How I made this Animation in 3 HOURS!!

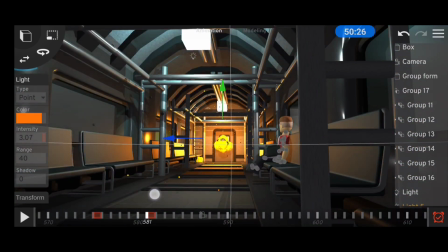So I added some orange lights and animated the intensity to match the explosion animation
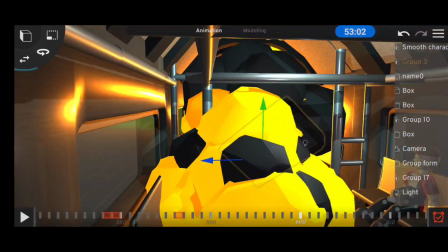but the explosion animation wasn't convincing enough so i animated the door to actually
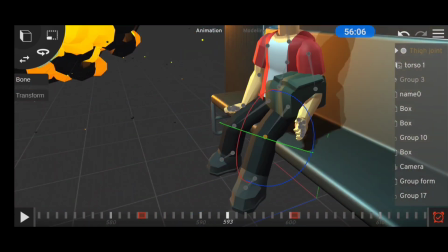pop out and then jeffrey is gonna have enough screen time to actually react so
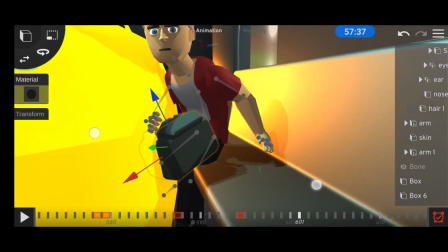i animated him running away from the explosion and then we
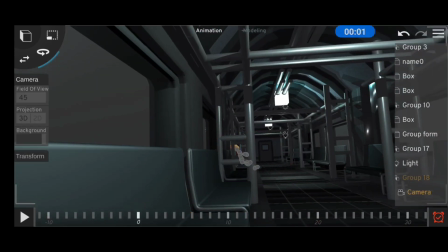made the bag actually fly away from him and refined the animation a little bit and the camera was a little too fluent so we needed some camera shape
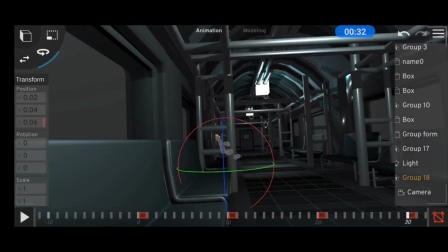and to do this we simply grouped the camera and made it have some subtle movement in form of animation and then we copy this and paste it throughout the entire duration of our scene. And 1 hour and 34 minutes in, this is where we're at.
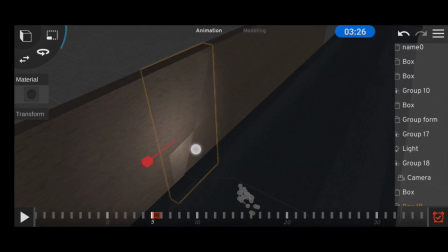And that's when I noticed the train didn't actually look like it was moving.
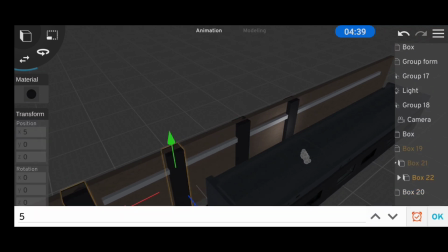So I modeled a quick wall on the outside, gave it some minor details that we can easily pick up for relative motion.
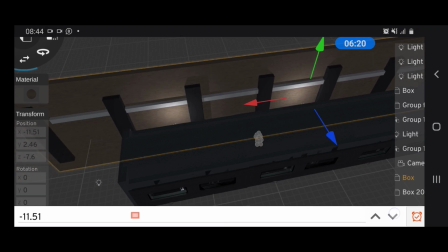And then I made an animated loop of the wall moving past the window.
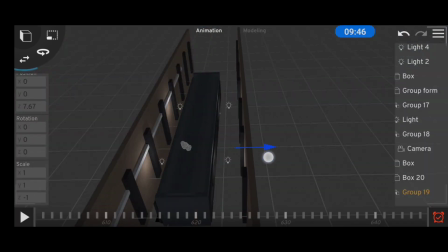And then I copied it throughout the entire duration of our animation and also copied it for the other side of the train too and it was looking beautiful
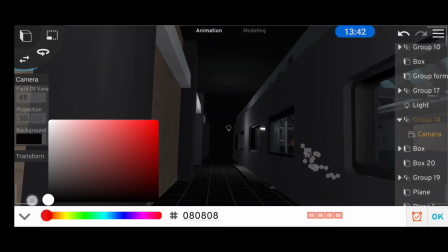but it can be better so i added in a dark roof on floor and made the distant part completely black so i don't have to
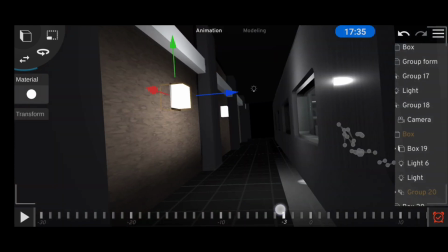model anything then i added in some shadow textures to ease in this darkness and after adding some light objects it was looking better and finally i
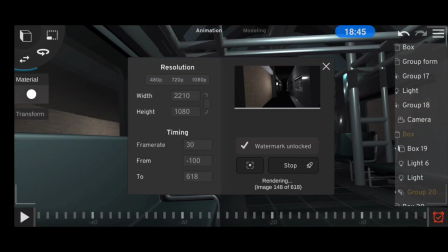rendered the final clip took it over to a light motion for the final edit and that was how in one hour 56 minutes using prisma 3d I managed to turn this to this